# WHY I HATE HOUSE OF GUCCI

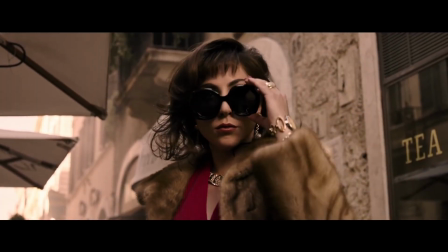0:00 It was a name that sounded so sweet, so seductive.
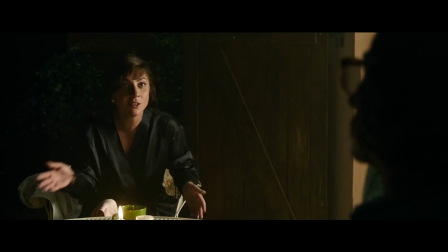0:12 House of Gucci has weird writing between the characters throughout the film, from dialogue between each other and the scenes throughout.
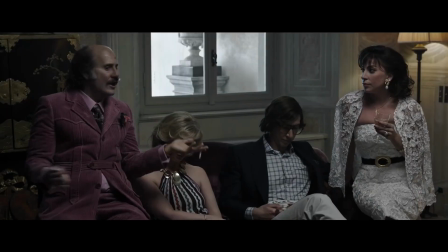0:19 The film is written weirdly, as well as appearing unusual at times.
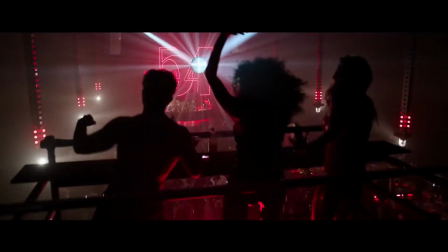0:24 I find the film has a lot of time lapses throughout, a lot of stuff we have to find out through the characters, which I'd prefer to see for myself, as a lot of the stuff we don't get to see. I would feel that it would make the film better, or at least it would give us a better story with the characters.
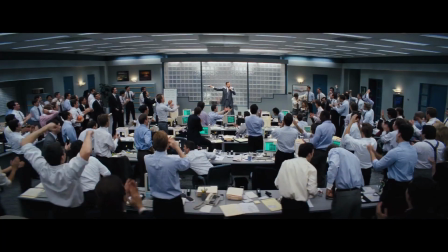0:44 The film should have been made similar to how The Wolf of Wall Street was made, as it is about a big fashion company, and one of the biggest after all.
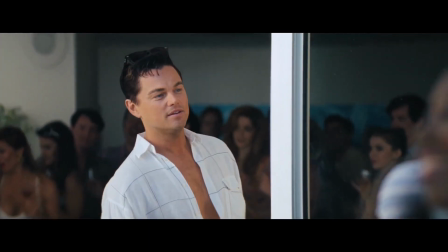0:53 It should have been more saturated and flashy,
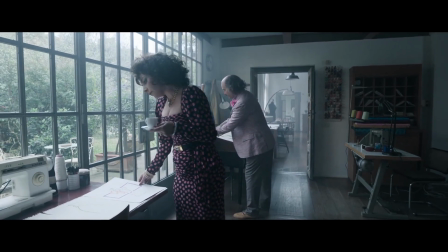0:56 but I feel this was taken away to give the film a darker style, which does not work in its favour for the most part.
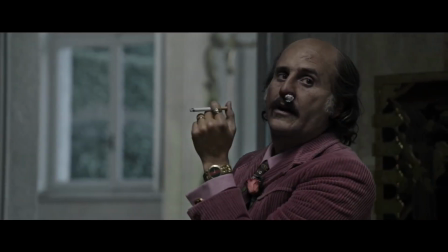1:09 Jared Leto's performance feels like a man playing a crying baby in an old man suit,
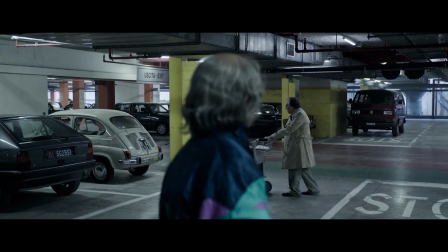1:14 and a bright coloured suit throughout this film, with an odd accent. His performance throughout the film is just awkward and strange.
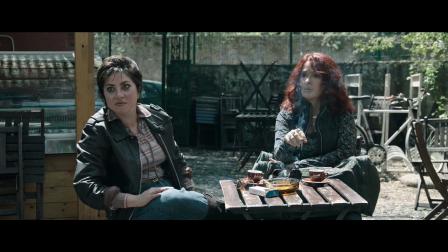1:27 Lady Gaga tries her best in this film, though to be honest it wasn't enough. She was clearly added for the big wow factor.
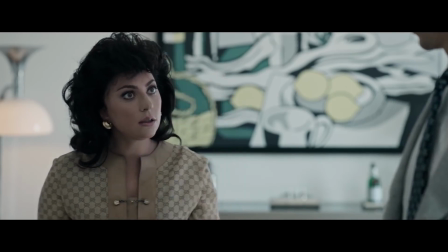1:34 Not saying she isn't good at acting after all, she has been in films such as A Star Was Born, and her performance in that was amazing.
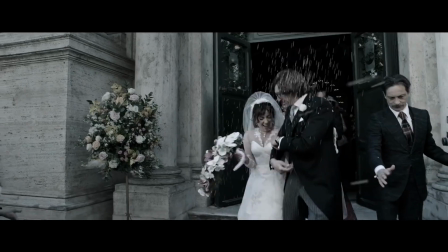1:42 Adam Driver's performance, I will appreciate that he also tried in this film to save it.
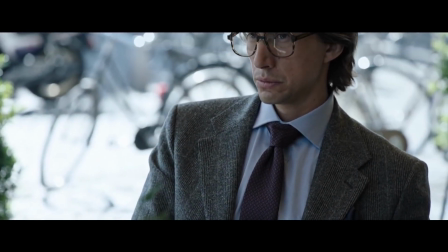1:48 His performance was well done, though I think I couldn't give it any higher than that. It was just lacking.
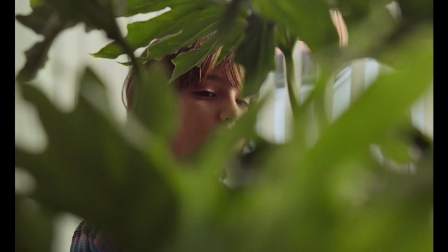1:53 Seeing how he's been in films such as The Marriage Story, which his performance in that is great, you'd expect something better.
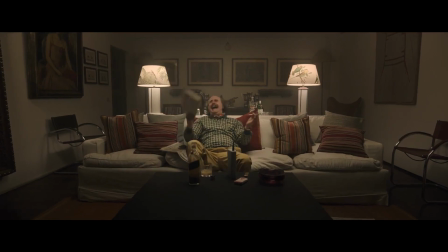2:00 You could say this was down to the writing or the performances, though to be honest, Jared Leto's performance in this was just bad.
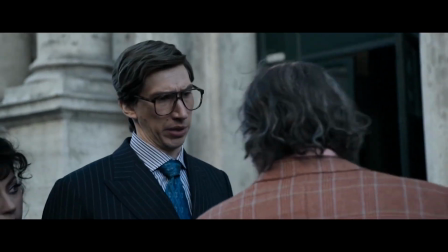2:08 Both. You have ideas? Both. I was not the best. Both. Both. Both. Both. Both.
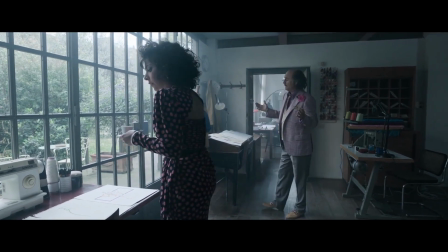2:24 The film has a lot of low-lit shots and holds mainly either medium-wide shots or close-up shots when the characters talk to one another having their own conversations.
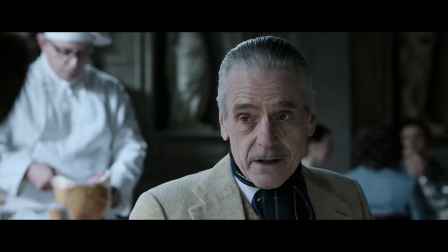2:33 The shots feel very boxed in and placed, allowing nothing too exciting to happen on the screen.
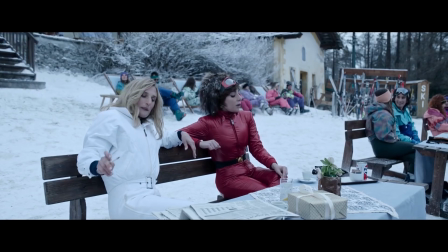2:39 I feel as though a lot of the camera work, such as the movement and angles,
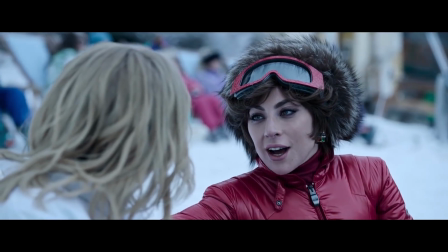2:44 don't really have much to tell or help with the story themselves, that I can see of anyway.
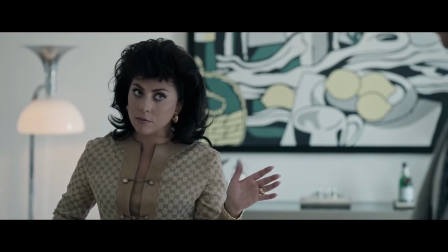2:48 They aren't used to help show the emotion of a character or a scene.
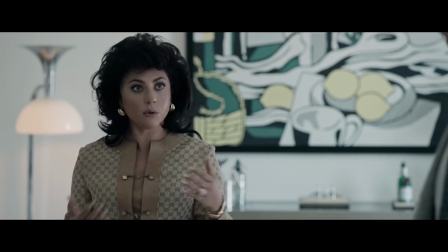2:54 It all just seems to be your normal everyday shots in a normal movie.
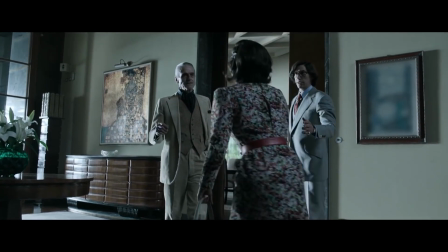2:58 A lot of the shots are pale, having colour in them, though the colours have a low saturation, not bringing much colour to life in the scenes.
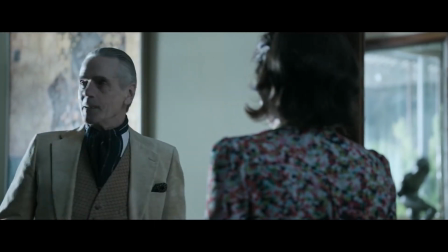3:05 You'd think this would be the opposite way round, as this is a story about a big fashion company.
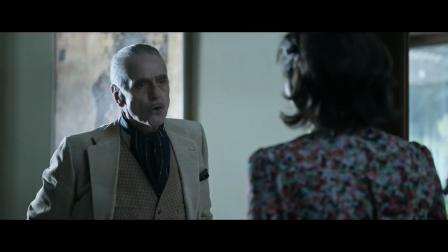3:09 In some ways, this works well in films, depending on the film you have, but also how you want the mood of the film to set.
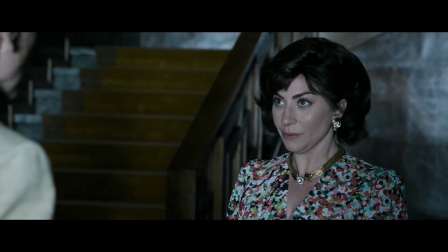3:16 Colour helps in many ways. It can show the emotion of a character or the scene.
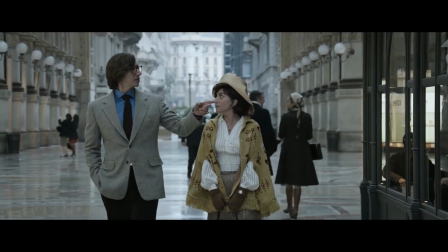3:21 The film uses yellow, reds, blues and greens in different saturations, mainly low, surprisingly,
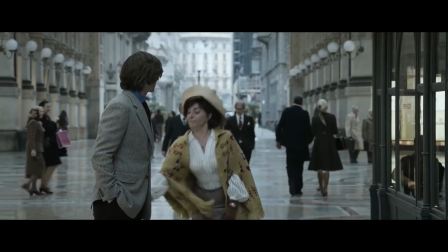3:27 though this seems to be the only colours they use, unless it's the usage of pale whites and greys in the film.
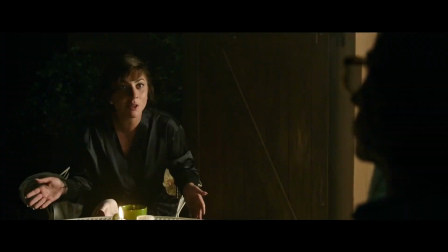3:33 With House of Gucci this does make sense.
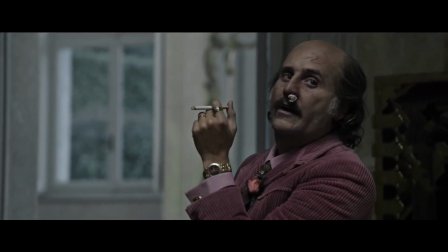3:36 It is a drama though, about a family, and a lot of the trouble goes throughout the film, like deceiving, lying, murder and betrayal,
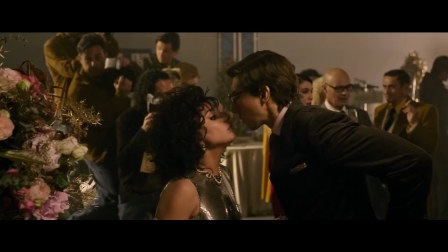3:44 which putting them into a column makes sense, but I feel like there should still be a high saturation of colour,
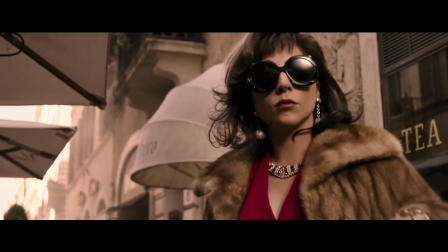3:51 especially when it comes to the fashion part. In another mark, I also like how they colour Lady Gaga's character throughout the film.
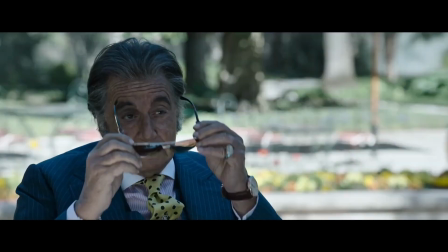3:59 They make her wear bright colours and stand out compared to the other actors.
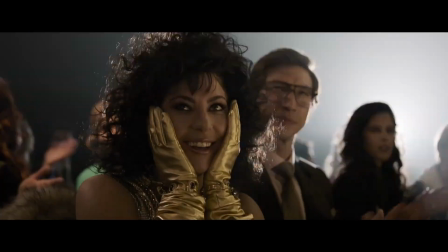4:04 I think this shows how she wants to be rich and big, and in the spotlight above everyone else.